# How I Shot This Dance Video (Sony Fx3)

Hey y'all, Shalette here, and today I'm gonna talk about how I shot this dance music video using the Sony FX3.
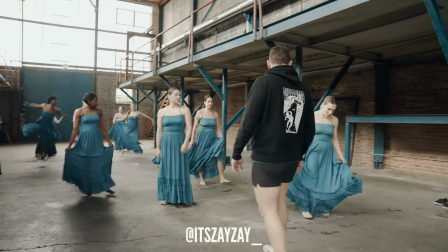0:39 So I shot this video for my friend Isaiah, who is a very talented choreographer.
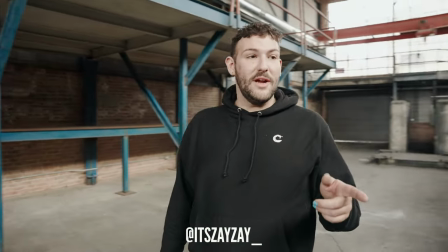0:44 We've shot multiple videos in the past, but this one is my favorite, honestly, and you'll see why. So let's get into my love. This shoot was pretty special for me because I had recently just switched over from Canon to Sony.
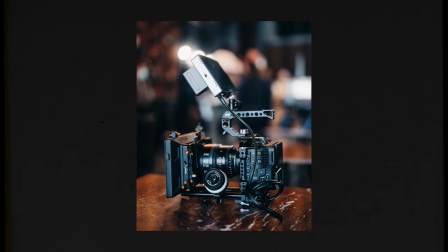1:00 Before this shoot, I was shooting on the C300 Mark III and the C70, which are great cameras, but they were honestly just slowing me down.
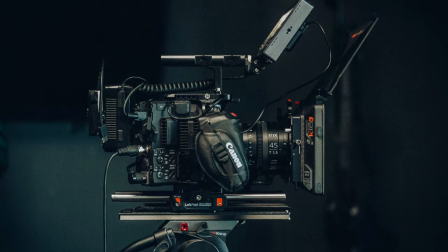1:09 They were too much to just rig and kind of bring around. Even though I enjoyed the image, I just wanted something smaller. And that's why I decided to get the Sony FX3,
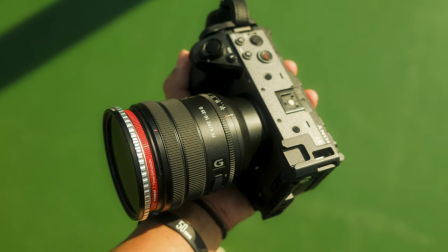1:20 which is super compact and doesn't compromise in any way when it comes to image quality and what it can do. Now that we're caught up, I walk onto the shoot and it honestly felt so good, but kind of weird pulling up to a shoot with just my backpack with literally everything that I needed when before I would bring maybe a Pelican or two and a lot more rigging and taking a lot more time to get set up. And it was really nice to just pop out my fx3 slap it on
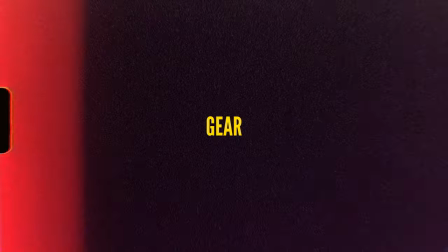1:49 a ronin and be ready to go let's talk about gear i use the sony fx3 with
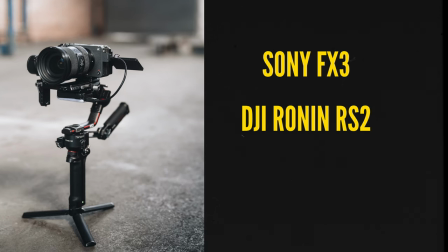1:54 the dji ronin rs2 lens i shot the entire thing on was the sigma 24-70 i put a tiffin black pro mist on
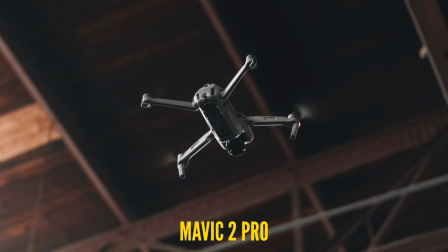2:03 it and it was a 1 8th pro mist and then i used the mavic 2 drone as for lighting i didn't bring any lights actually i just shot the whole
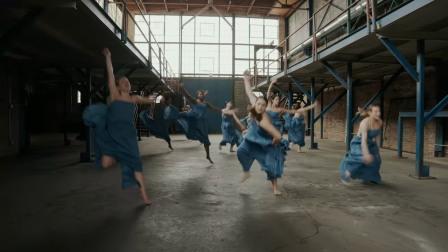2:11 thing using natural light we shot in a really big warehouse with a ton of windows and opportunity for light to spill all over
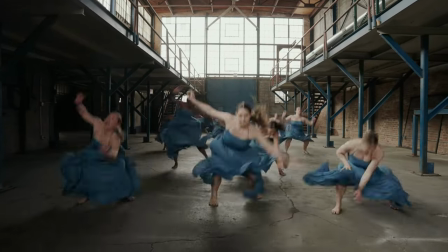2:18 the set so I just went with natural lighting. But not to say that I'm limited in any way by using natural light in this kind of space.
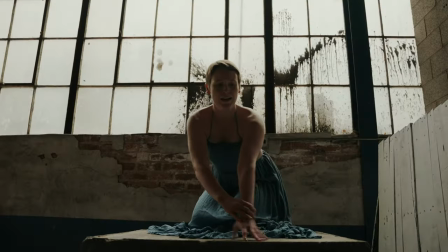2:25 There were some scenes where we use dancers and we put them like against a window or something and it created really dope silhouettes of them and I think that was really powerful because it really emphasizes the shape that they make when they're doing certain moves and it added to the drama of the
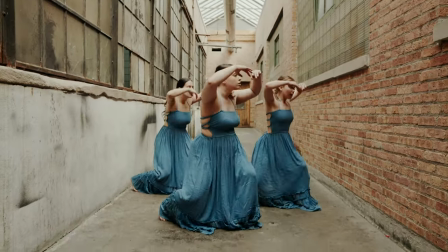2:41 story. Other scenes there There was just a massive window on the roof and light was just spilling all over the place and it looked really good as well. Thankfully, I had shot at this space multiple times before so I knew a good time to come to get certain shots and I had an idea of how the light would look in the space beforehand.
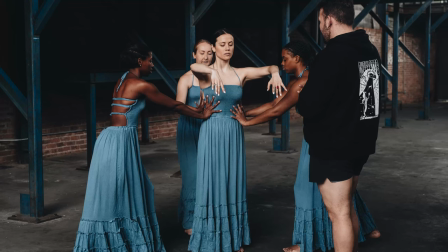2:58 So as the choreographer, Isaiah is obviously directing and leading the shoot with movement in mind in his world.
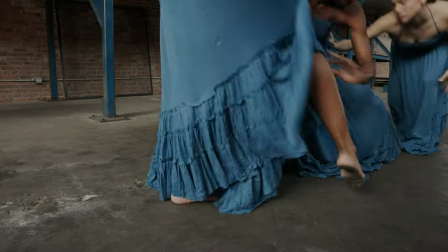3:05 But for me, my job is to enhance that with camera movement to really help create more impact for each scene that we shot. There's one scene which is probably one of my favorites where a dancer is dancing towards the camera in a straight line and they're doing
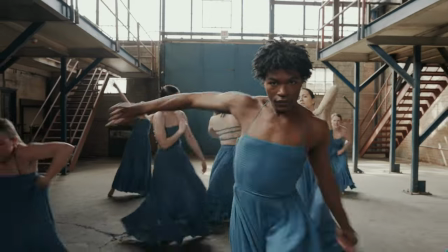3:19 twirls and they're spinning and they're just giving all this energy to the camera and then all these dancers behind them are kind of emerging and it was just a really beautiful image and very simple to get with this setup. So all I was doing was backing up slowly on the screen.
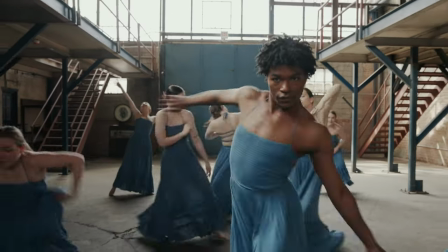3:35 I tapped the dancer on their face and the auto focus just kind of locked onto them and despite them spinning or turning
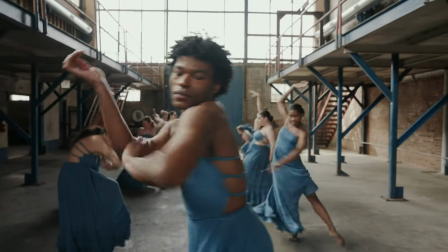3:43 around it just never lost focus and we only needed to do the take like two times and we got it and moved on.
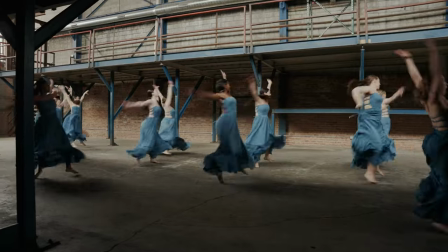3:50 Other movement shots that I had in mind in a space like this were very subtle slides to the left and to the right.
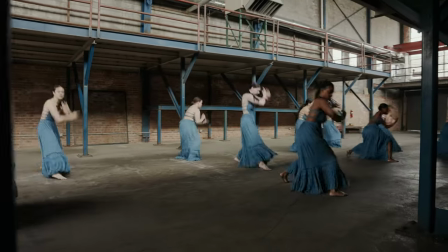3:59 The space is pretty big and we had a lot of dancers in there so getting a really nice wide shot of everybody moving throughout the space really brought a lot of production value to this project and this space had a lot of like pillars so I was able to kind of like go
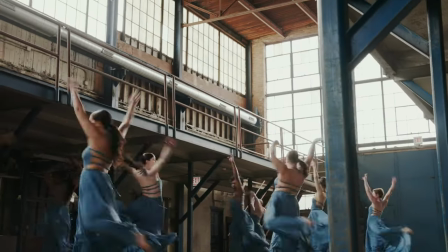4:15 behind the pillars and have them in the foreground as I slid to the left or to the right and I think it added a lot of depth to the scene and then other times I'm just kind of watching the dancers doing what they do and following their movements and kind of like enhancing
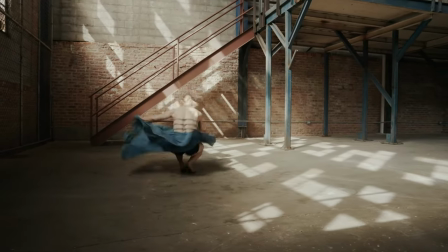4:31 the story they're already telling with their bodies.